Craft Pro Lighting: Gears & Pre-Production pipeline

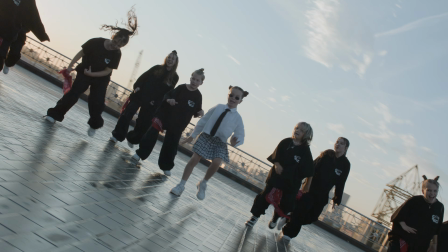When exposing for the sky and backlight, the f-stop levels are really high,
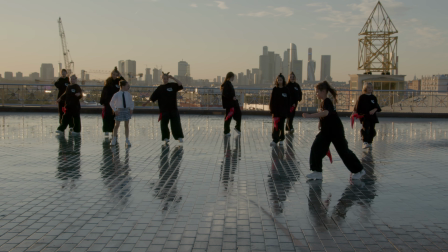so to prevent the shadows side from falling too much into darkness, you'll want to lift the shadows a couple of stops,
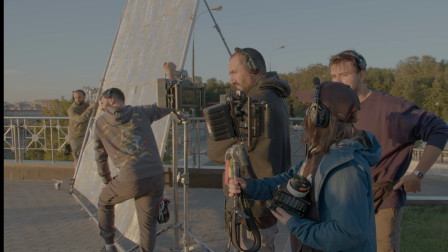and I usually do this with a reflector.
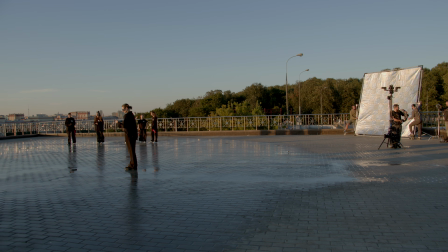Anyway, it's crucial to plan for this during pre-production because it determines whether you'll need a reflector, what size, and how many.
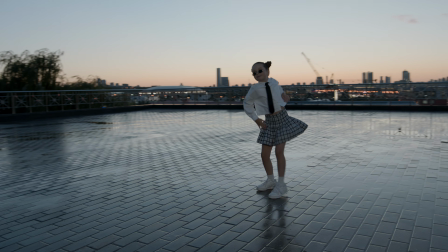When golden hour fades and you're still exposing for the sky, characters start to go into silhouette.
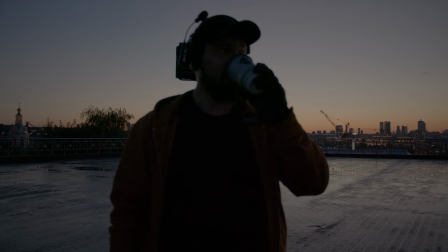And this looks great, I love it, but depends on the genre.
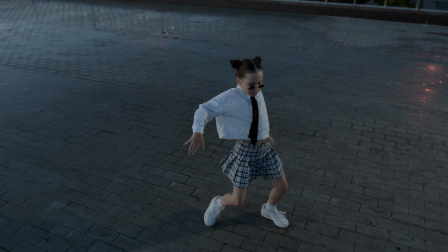In this project, I needed to show emotions, so we added a little fill light from the camera side using the Alien 300C.
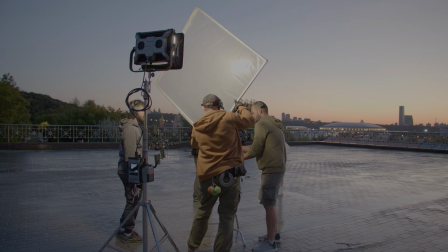For wide shots,
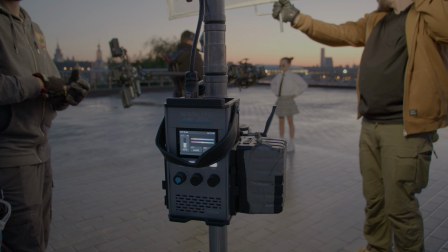the 300 watt with V mount powered light had enough power to fill the shadow side of the girl in the frame. besides getting input from the gaffer,
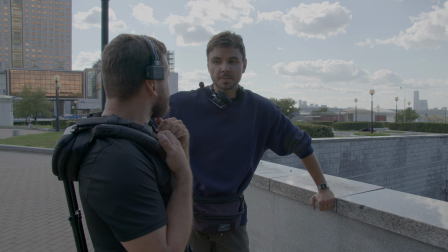I'm always curious to hear from the Steadicam operator too. I often ask them what cool new stuff they've been shooting recently,
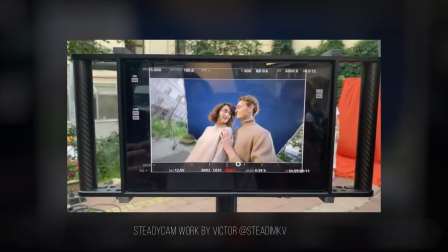Or sometimes I'll ask them to show me behind the scenes clips from their work.
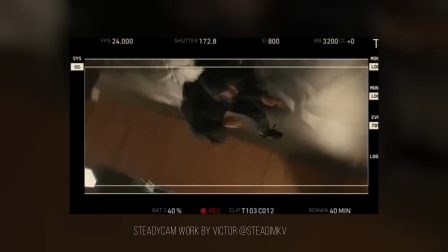And these chats often lead to discovering some interesting techniques with the Steadicam.
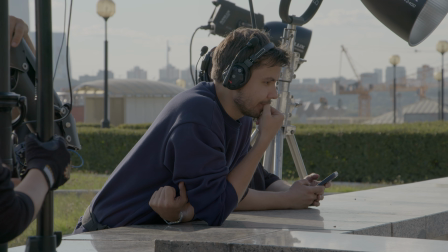I get a clear sense of what I want to shoot and how I plan to do it.
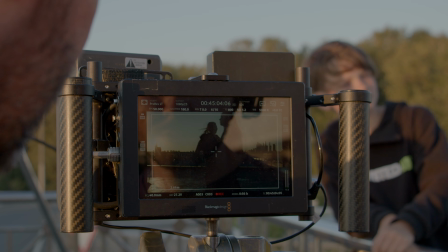I personally don't own much of the gear. Most of it is rented.
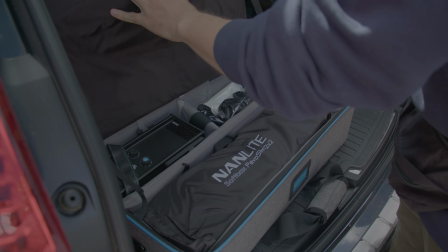The only lights I bring myself are a few new ones from my kit, like the Nanlite Alien or Pavoslim.
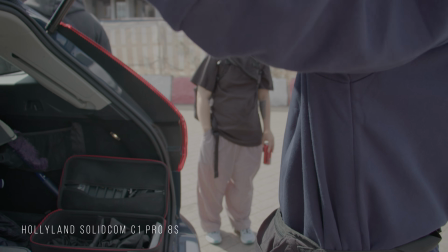And to keep in constant contact with my team, I always bring my trusty wireless communication system, the Hollyland Solidcom Pro.
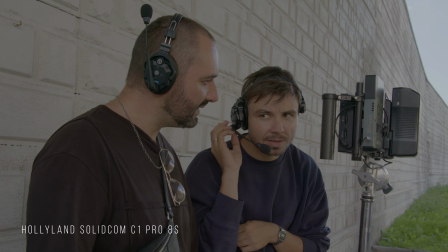I've mentioned before why having a headset is so important on set, but I'll say it again.
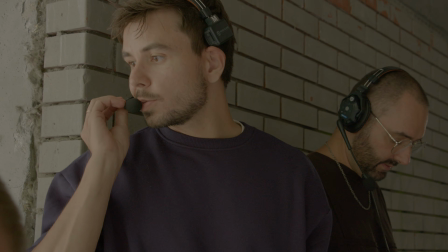It saves you from shouting and running after crew members all day. You know it.
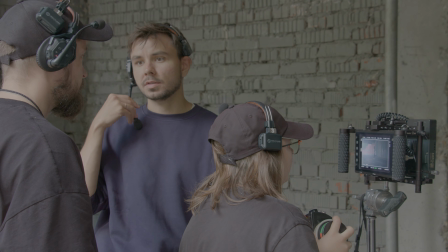I usually stay connected with the first and second AC, the director, camera operator, and gaffer.
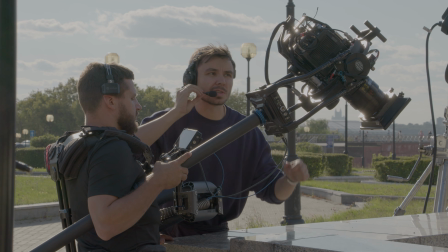If you're thinking about what essential gear you need on set, I think that headsets should be number one on your list.
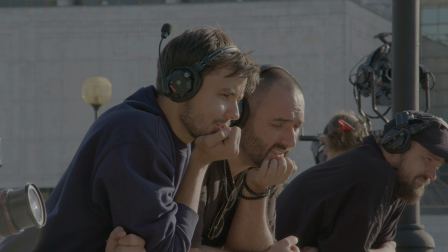And I recommend getting at least 6. I started with a set of 4, and that was not nearly enough for the crew.
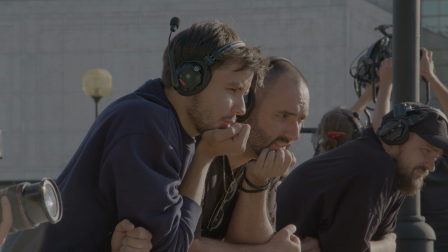Now I use a set of 8, and I'm happy. That's all for now. Thanks for watching.